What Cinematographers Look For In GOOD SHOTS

I'm not huge on wide angles, but I do enjoy seeing that presence that somebody like Deakins or other DPs are talking about.
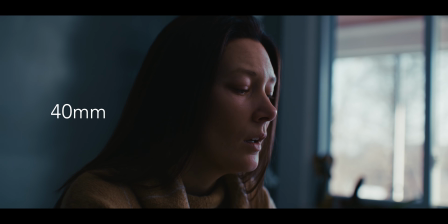250s
I love the way that I feel close to our character right now without feeling like you get the spying effect from a telephoto. And then going back to the last image, we're getting things like her shoulders giving us that depth from something like shallow depth of field being used properly, and of course the background itself giving us a texture with a little bit of checkerboard of lighting.
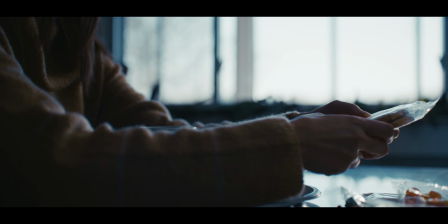270s
We have parts of the wall that are getting hit, we have multiple different lighting values hitting your face,
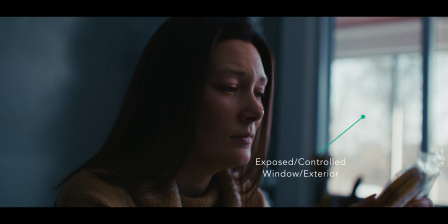276s
and of course we have a slightly controlled exterior window lighting that's giving us all the motivation we need. Let's take one last shot from Edges here. A big thing I'm looking for is perspective,
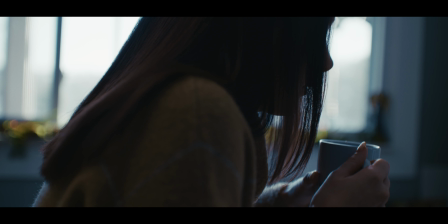288s
and also you as the director or the DP are actively making a choice by saying, what are we seeing and what are we not seeing? Because what you don't see is just as important. And I thought it'd be really cool to get a behind the shoulder shot of our character here because it plays into all the elements that we've already talked about, but there's also something very oppressive about it when you're seeing it from this angle. And I love getting shots from this angle. It's not a pure profile, so we're still getting a good angle of the talent, being able to see roll in the back, the hair falling down, but also seeing dimensionality from the hands. It doesn't feel as 2D as a profile shot, but we still get that kind of off-put feeling from something like, 45-degree angle shot, the profile, blah, blah, blah. And we're getting that light play that I was talking about earlier.
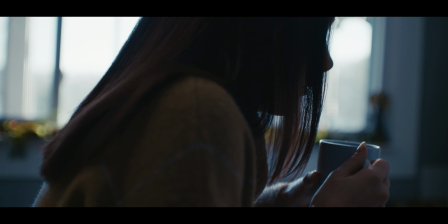336s
Reflections and light refractions off the coffee mug, a little bit hitting her nail, the way it's passing through her hair, and a lot of people talk shit on this, but I love the chromatic aberration we're getting from the DZO Vespids. You can see it in her hair here against the highlight of the window. All right, moving on from edges. I can't shut up about Trial 54 recently, so let's just keep talking about it.
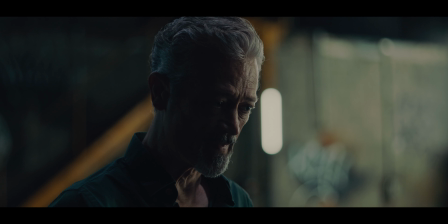360s
Specifically, really just this shot, and we'll do one other,
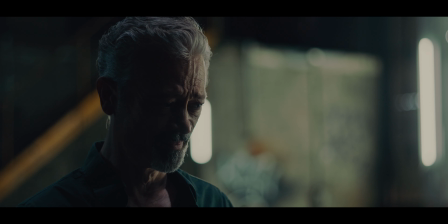364s
but this one kind of hits the obvious ticks that I'm going for as a very moody director who likes stuff that, quite frankly, looks dark. This is like a massive contrast ratio here because you've got deep
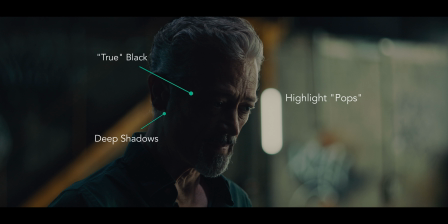376s
blacks happening and hard pops of highlights actually happening on the right side of the image here. But I bring this image up in particular because it shows one thing I'm looking for when making an image, and that is the confidence to let black be black, to let your deep shadows be friggin' deep shadows. Too often, especially in the narrative filmmaking space, am I seeing people do a lot of work to lift certain values because they get really scared of digital noise hitting the sensor.
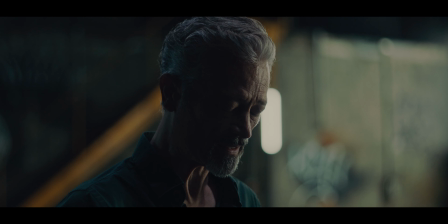406s
Sure, I bit myself in the ass sometimes with this, but as I've grown, I'm very comfortable with exposing for digital imagery, and I'm also, let's be honest, I'm really comfortable with how denoising is nowadays. So with an image like this, the shadow is what it's supposed to be.
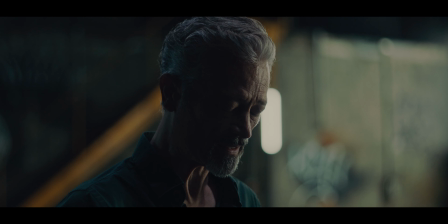425s
This is what it looked like in camera. I didn't deepen any shadows, I didn't lift anything, there's no power windows. This is the magic of letting shadow be shadow, the restriction of seeing the one eye. And at this point in the film, it is very appropriate for this character to feel lost, to feel defeated. And to have him so barely exposed in this image, it makes sense. If I had a bunch of lifts happening right now, or a bunch of hair light bullcrap, or trying to get a catch light, which if you notice, there's not a catch light in this. And to be honest, I am willing to forego technical excellence if it means I can maintain the tone I was going for in my image. Now, there are fantastic DPs out there that know how to balance that, just kind of like how we talked about edges. They know how to expose an area and how to maintain that very rich thing you're going for. But I do think a lot of DPs are doing a little too much, in my opinion. Don't be afraid to really let your dark scenes be, well, just that, dark.